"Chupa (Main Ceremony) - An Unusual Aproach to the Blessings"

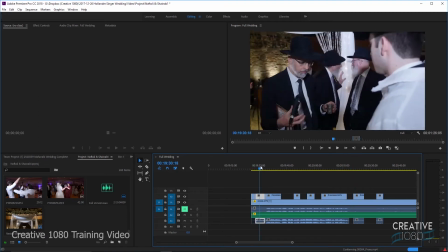[4:12]
So over here, he picks it up, he steps in place to make the blessing.
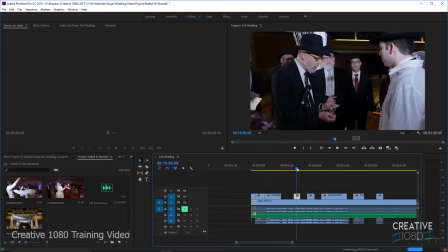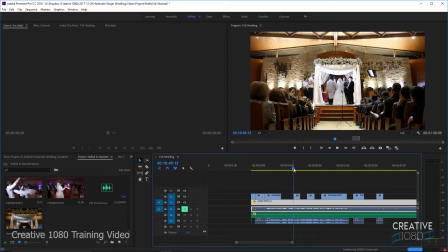[4:23]
Now the only thing I can do, instead of going back and forth so often,
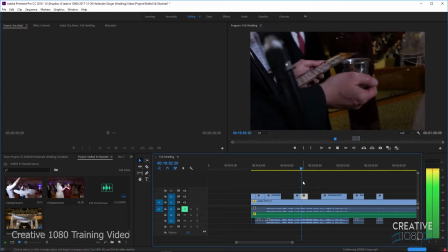[4:30]
this B-roll clip can go right there.
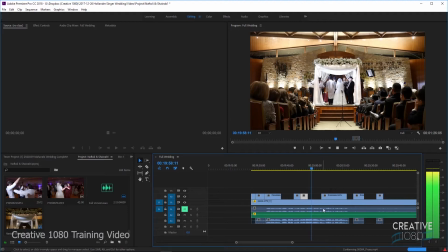[4:34]
And then we can go back to that clip there. So
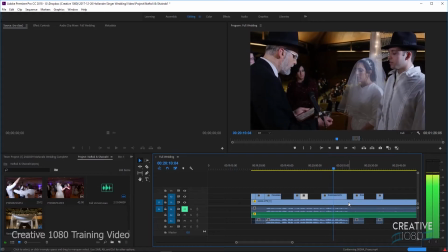[4:47]
we're just making the swapping back and forth a little bit less,
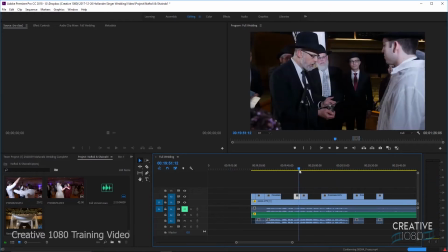[4:52]
and we're also going back to that creating the two camera illusion by giving these two different angles in the middle of one shot.
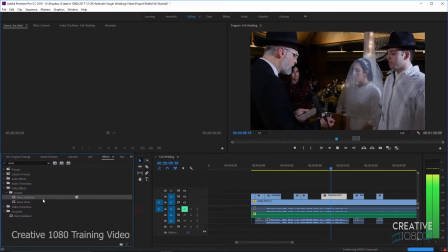[5:03]
This clip looks like a candidate for our warp stabilizer.
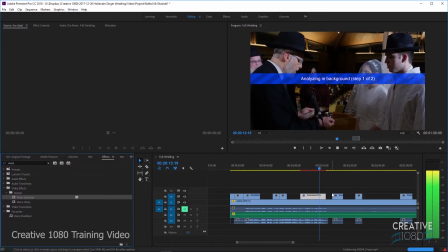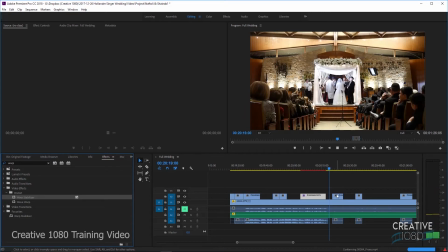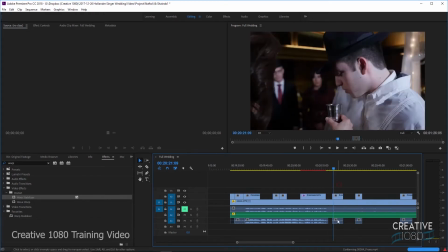[5:19]
Okay. Now, sometimes we're going to get rid of that audio over there. I only want to use the video. Sometimes what I'm about to do works, and sometimes it doesn't.
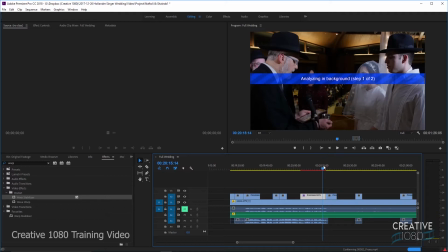[5:33]
Okay, that works. Sometimes it doesn't flow right, then you kind of need a little bit of space. So, you know,
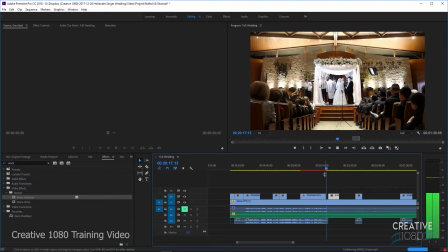[5:41]
go like that and switch to the second camera briefly before going back to him.
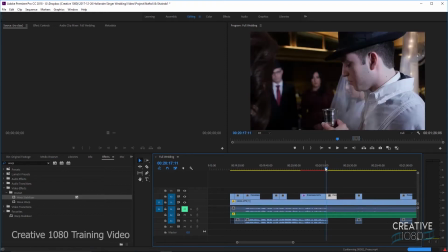[5:48]
I think we're okay with it like this.
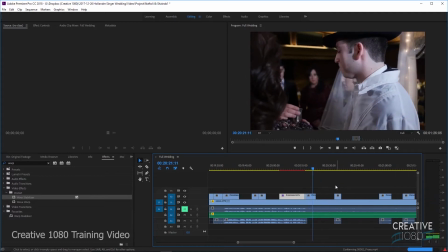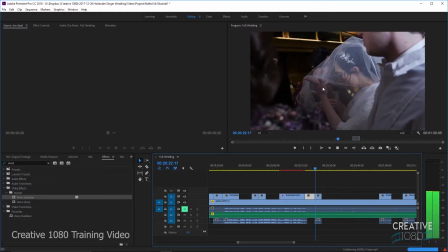[5:59]
Right, let's get to the point where you see it going towards the bride, and then the next shot could be her drinking.
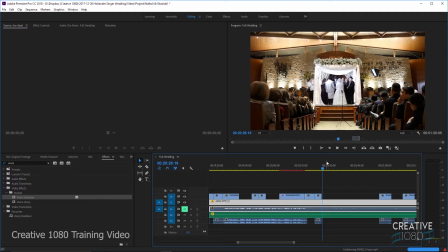[6:04]
It's okay that it skips a second. That's something that a viewer's mind automatically fills in. It's something I learned a while ago in a class I was taking, that there are certain cuts which subconsciously your brain just fills in.
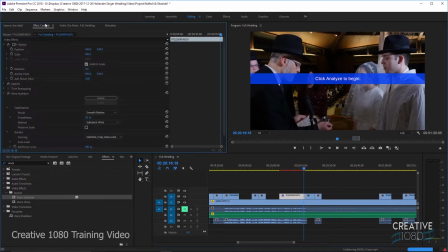[6:23]
And these few clips, I think, are an easy example of those.
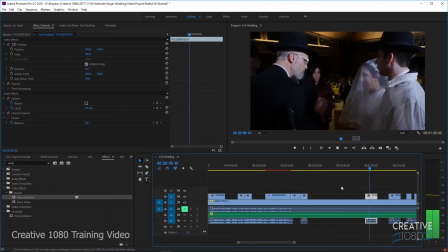[6:33]
Okay, then we have this little, so this is one blessing right here.
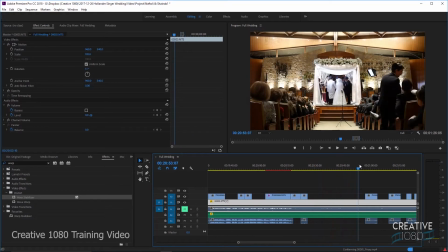[6:38]
Now obviously I'm not going to just play this in real time and show the second camera this whole time. So the last clip here was her drinking.
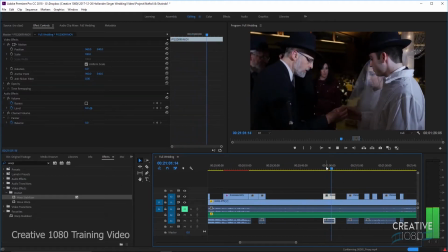[6:47]
The next thing, we kind of have this little interaction with the ring.
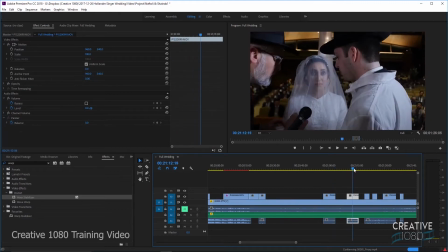[6:56]
Gives it to him. A close-up of the groom.
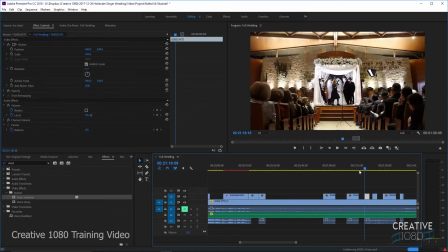[7:04]
And then another close-up of the groom, but from a different angle.
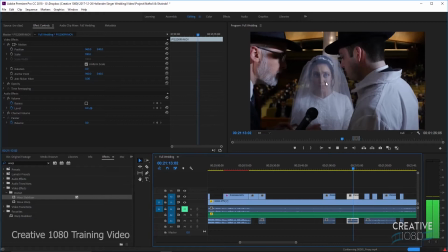[7:09]
Now if we cut this in the right place, it's going to look natural. So right over here the bride looks up.
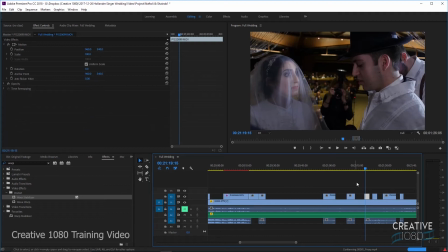[7:14]
If we cut that short and head over to right there, well, she kind of looks up again. So let's cut that one short as well. This over here is going to have to be much, much louder.
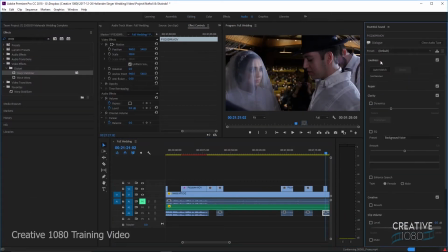[7:35]
Let's see if Adobe will automatically raise it. Okay, the groom is saying the verse, which, here
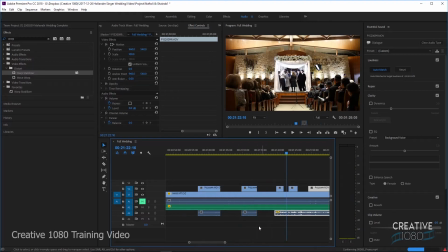[7:49]
we go, that works for me. So let's see what happens. Obviously these things are going to have to come up a little closer together.
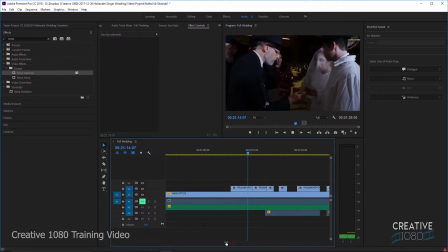[8:07]
Let's see how this plays out. And we also have to add some sound.
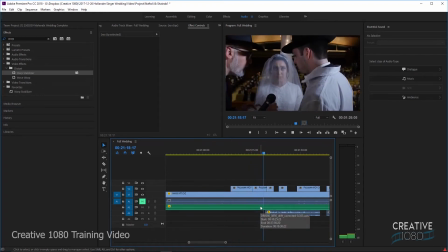[8:12]
It could be ambient sound of people whispering in the background.